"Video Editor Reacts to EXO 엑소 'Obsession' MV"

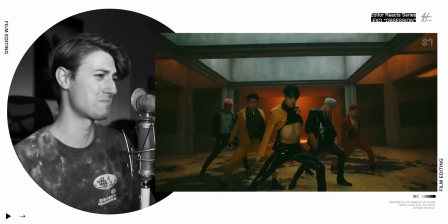this is the hardest part, bro. What's up, editors? My name is Jordan Orme, and I'm a professional music video editor.
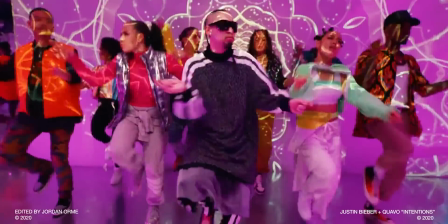I've been able to edit music videos for artists like Justin Bieber, Post Malone, Roddy Ricch, Tyga,
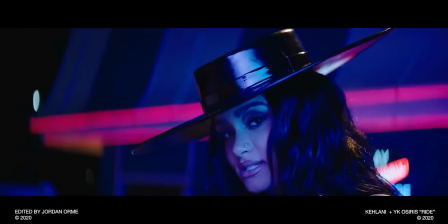G-Eazy, Quavo, Kehlani, Sway Lee, Megan Thee Stallion, and many, many more. Welcome back to another episode of Music Video Editor Reacts, where I react to music videos from my very own perspective of music videos. Let's hop over to Patreon and check out what the patrons voted for today's video.
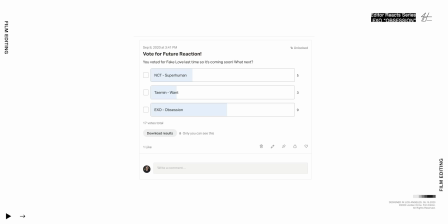And it looks like we got EXO Obsession with 9 votes coming in first. And if you would like to vote for videos that I react to, please check out Patreon.
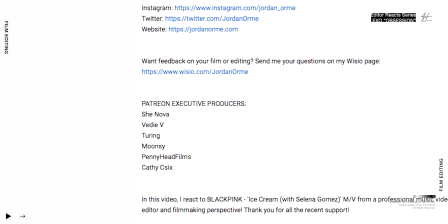You can be an executive producer, get your name in the credits. You can private message me.
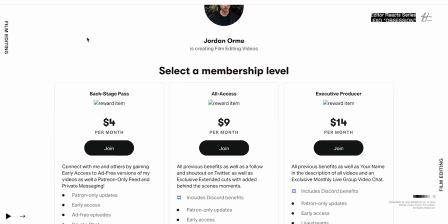You can get access to exclusive live stream posts as well as early access to every episode. And thank you to all the patrons who currently support me right now. Love you all. Before we get started, we got to go through some exposition for this video. For the 6th album, EXO created freaking clones of themselves.
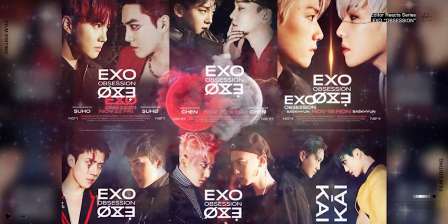Okay, so we have EXO and we have XXO. And in this video, Obsession, they're gonna be fighting each other. This clone group, XXO, goes so deep. They freaking made other social media for this clone group.
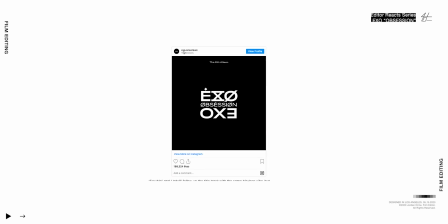Like we have EXO, their normal social media, and then look, we have EXO 1 are we instead of EXO we are one. They freaking made it backwards. The story always comes first, so it's important as editors to educate ourselves and make sure that we know what's going on within this story. So we got 2 groups fighting each other, clones of EXO, XXO, and EXO. Let's get into the zone and have some fun watching EXO fight XXO. Oh, there's too many X's. Frick.
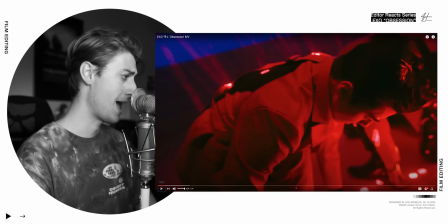Ooh! Okay, right off the bat, we have a ton of flashy cuts, which we love.
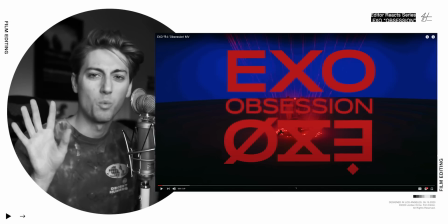I love flashy cuts. We have this title with like, almost looks like heat waves, you know, like when you see like heat coming off the concrete.
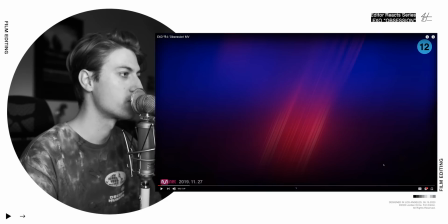And in addition, we also have this one random frame right here. For literally 1 frame, we have a giant blurred area that the editor took the light basically right here,
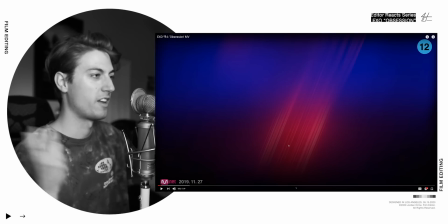blurred it all out, and so it creates this really like fast motion craziness.
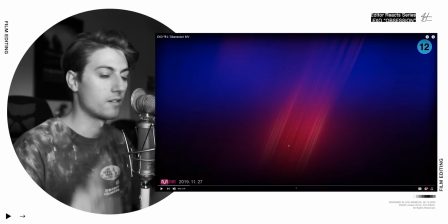And that really matches the stuff that we're hearing, and it's awesome.
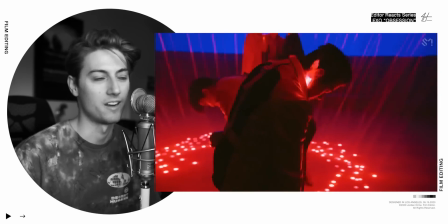Ooh. And we have EXO fighting XXO in the title. Boom. Ooh.
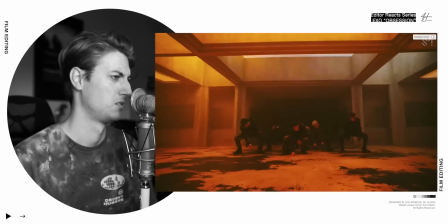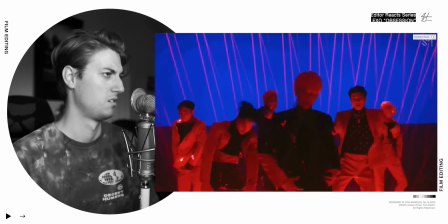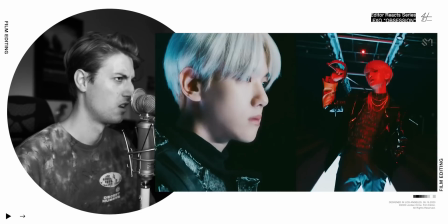Ooh. This is making me sneeze. I'm allergic to EXO. Thank you for saying bless you. I heard you. Thank you very much. That was very kind of you. So this video is comprised of battles, it looks like.
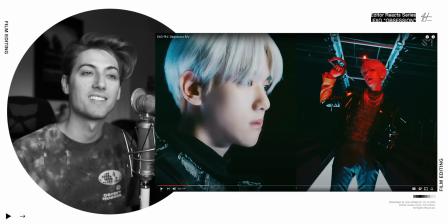And then we have split screens in the video, which is a great choice that the editor made, because it's like almost an anime when you have like versus and then they like come in.
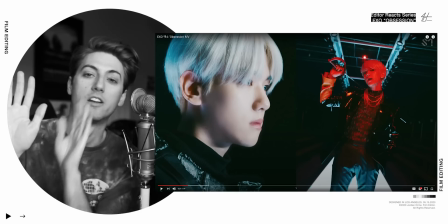We're creating a battle feeling by putting the adversaries side by side and like they're gonna fight.
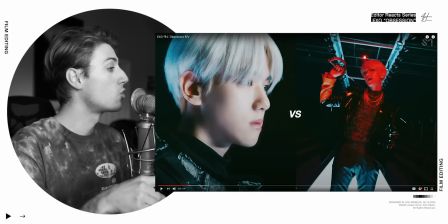So we did split screens, not because it's cool, but because it supports the story.
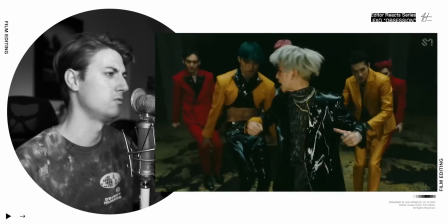Ooh.
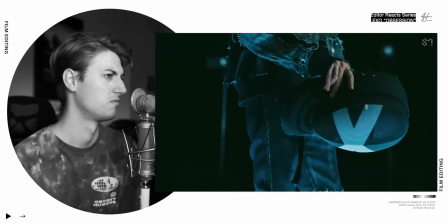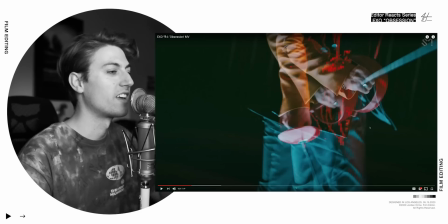Ooh, that's a cool effect. This like really like sword effect thing, really cool.
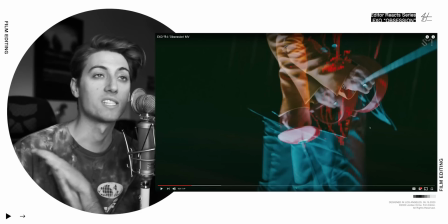I do it in YK Osiris Ride right here.
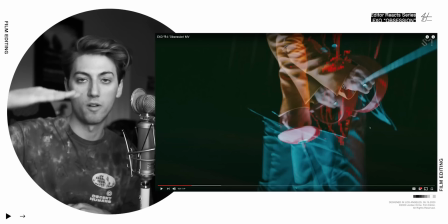And basically what you do is you take the video, so you have one video layer, and then you duplicate it above the other one, and then you just shift it over like this.
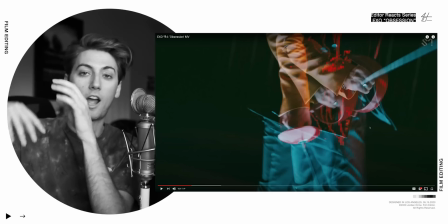And you put the top one on the screen blend mode, and it kind of creates 2 images, and then you do it one more time, so you have 3.
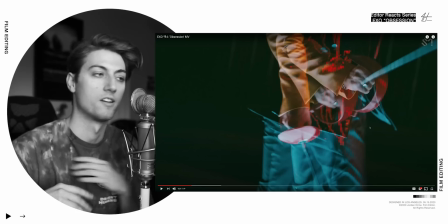So you have basically 3 layers all on screen, so you can see through all the layers, and it creates like this really cool effect.
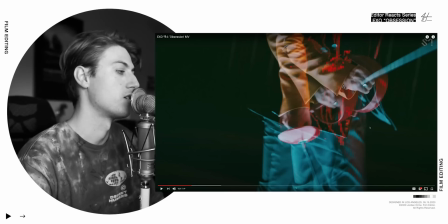So
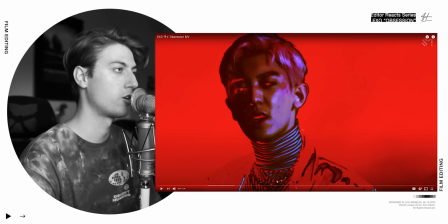So I believe this is XXO. I could be wrong about this, but this is just my theory. So when we got like this robotic effect, and when we're showing the XXO team,
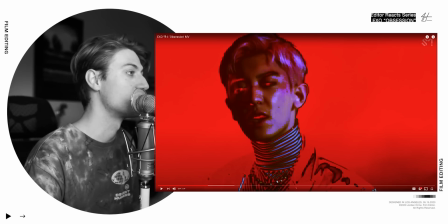sometimes the editor likes to use this really crunchy,
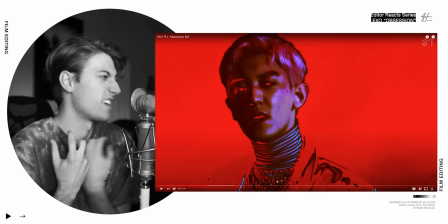like inverted filter, which kind of creates like an feeling when we see XXO,
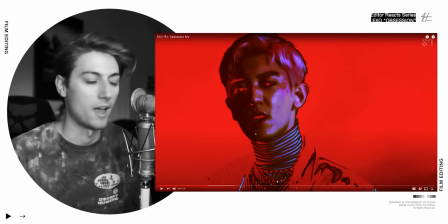because they're kind of the bad guys and EXO are the good guys.
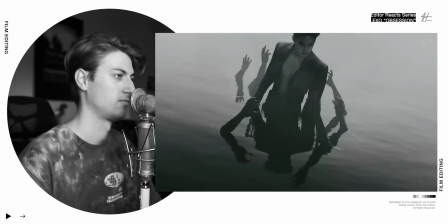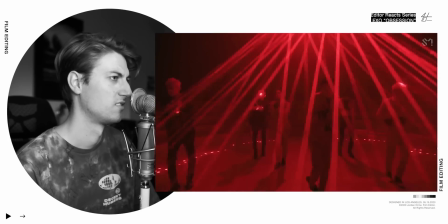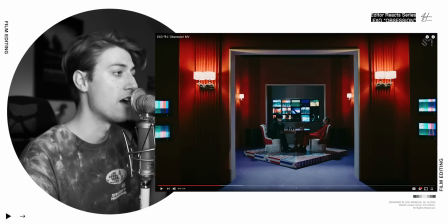Ooh, okay, so we literally have every member by themselves in their own scene fighting themselves, basically.
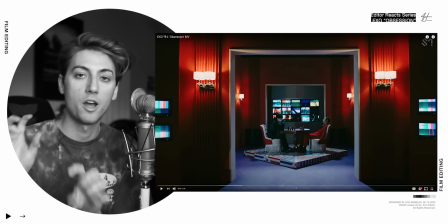The job of the editor is to intercut the dancing. So we have XXO dancing and we have EXO dancing.
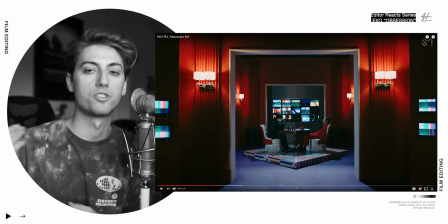So we're gonna intercut them, try to do a lot of match cuts, and then as well as show the story of each member fighting themselves and the results of that.
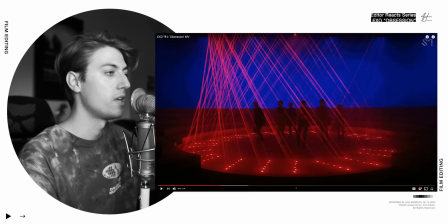Ooh, that was a great hidden cut. So we have the camera coming in from the wide shot, and as it zooms in, we cut to a close-up.
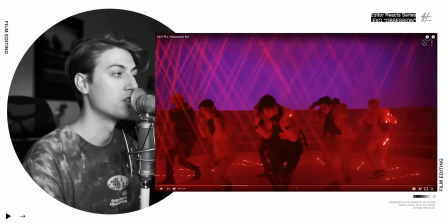And it feels really seamless in real time because of the zoom in.
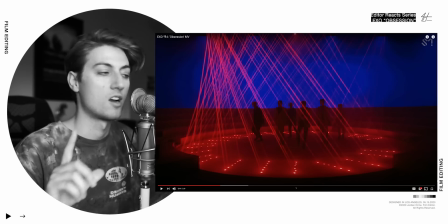So it's a great technique to cut closer if the previous shot is zooming in, or cut wider if the previous shot is zooming out.
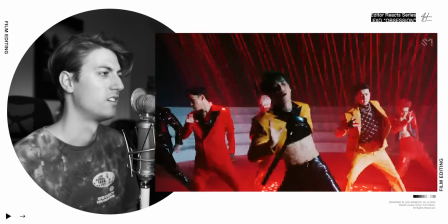Ooh, and it's right on the beat, so it just feels good. They're so good at dancing.
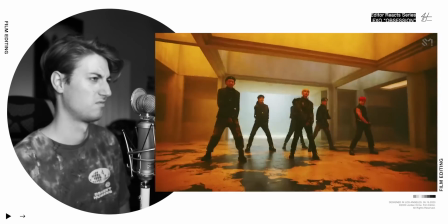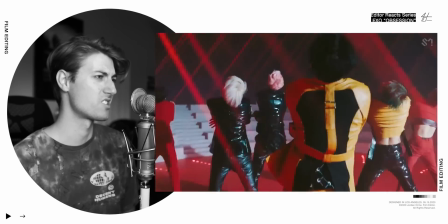Oh my gosh. Again, right there.
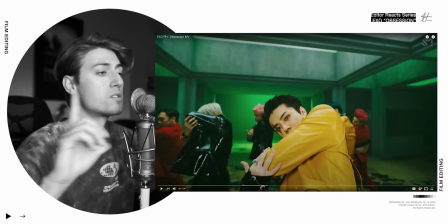Okay, so the camera comes out and then pushes back in, and then we cut to a new shot where the camera is still pushing back in.
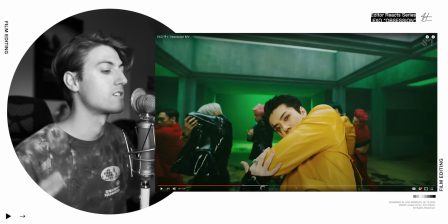So if we match camera movement shot to shot, it creates just a really seamless feeling as we're moving throughout the video.
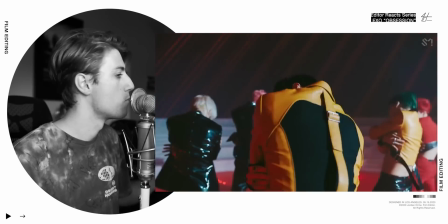Zooming out, zoom in, continue to zoom in, right there. Oof. Oh, that match cut.
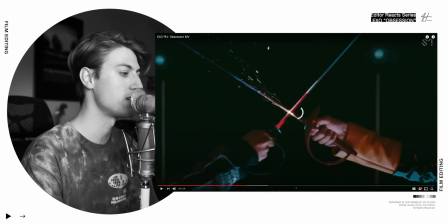There again, that's the exact same technique that we saw earlier on the sword thing.
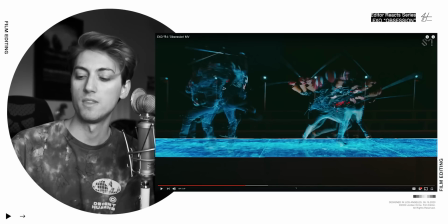One thing that I'm seeing, which is really good, is that they're keeping the effects confined to certain fights.
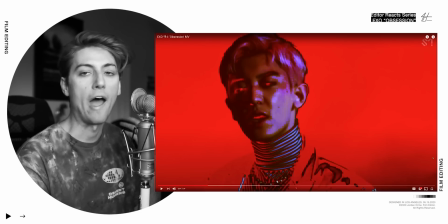So this fight, the effect that they're using is that duplicating thing. And then in the fiery fight, they're doing like this weird inverty, grainy, crunchy look.
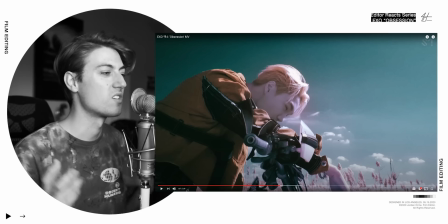And in his thing, we have this like inverted, desaturated look. And so the editor is putting different effects to help us separate each of the
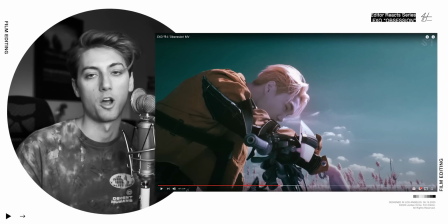worlds and each fight that the EXO and XXO members are going through.
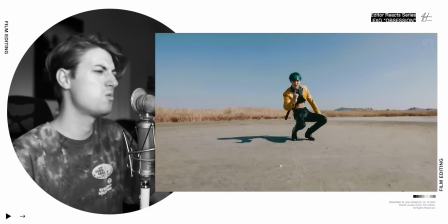My nose is itchy. Oh, this is hard, bro.
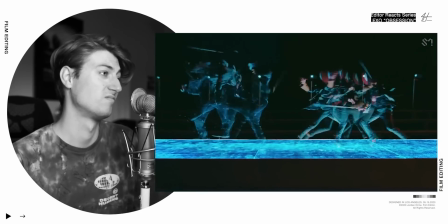I like this song. That's good. Oh, he's evil.
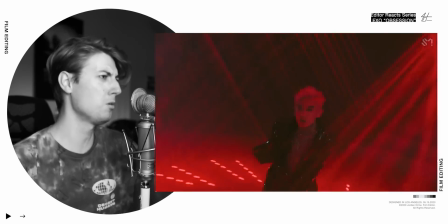Oh!
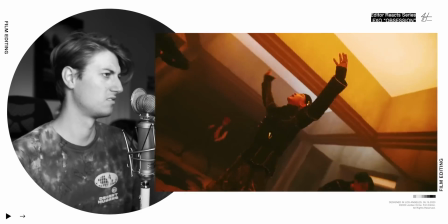Oh! Oh! It probably sounds so weird, bro. Just listening to me go, oh!
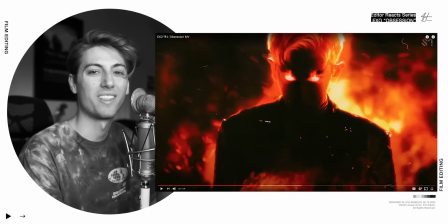Oh my gosh. But right here, to accentuate that crunchy look, we have this film.
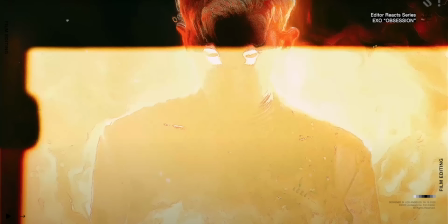And look at these details. I don't know how they did this, but this is like some kind of overlay that was probably used in After Effects.
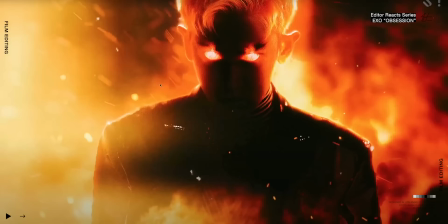If you see all these, like this film dust and this film burn, a little 8mm thing, really accentuates the fire and the like gritty feeling that we're going for.
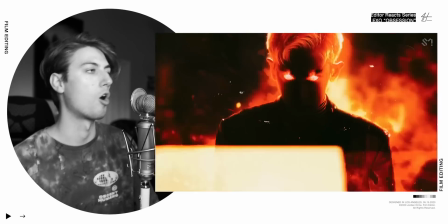This is a really cool effect. This rap's hard. Yeah.
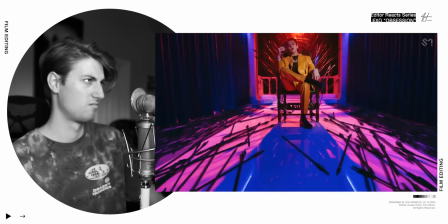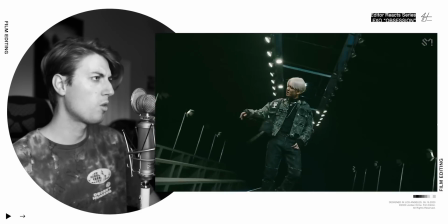Oh, the fight. Game of Thrones, anybody? I don't think so.
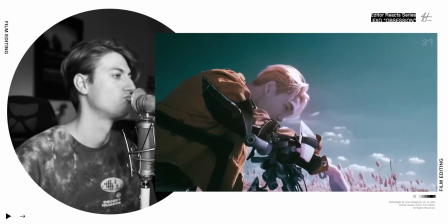Ooh. A great time to cut is when there's a lot of motion in front of the camera.
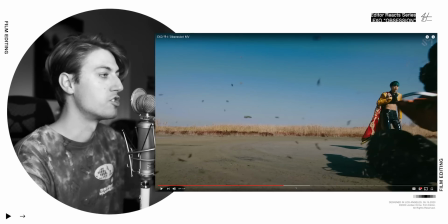We have that happening a few times here. As we have the dirt flying towards the camera, we cut right there.
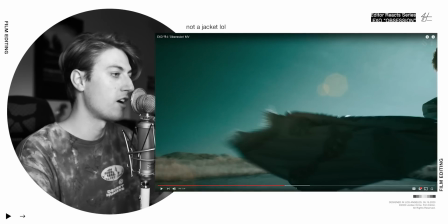And then as we have this jacket flying towards the camera, cut right there.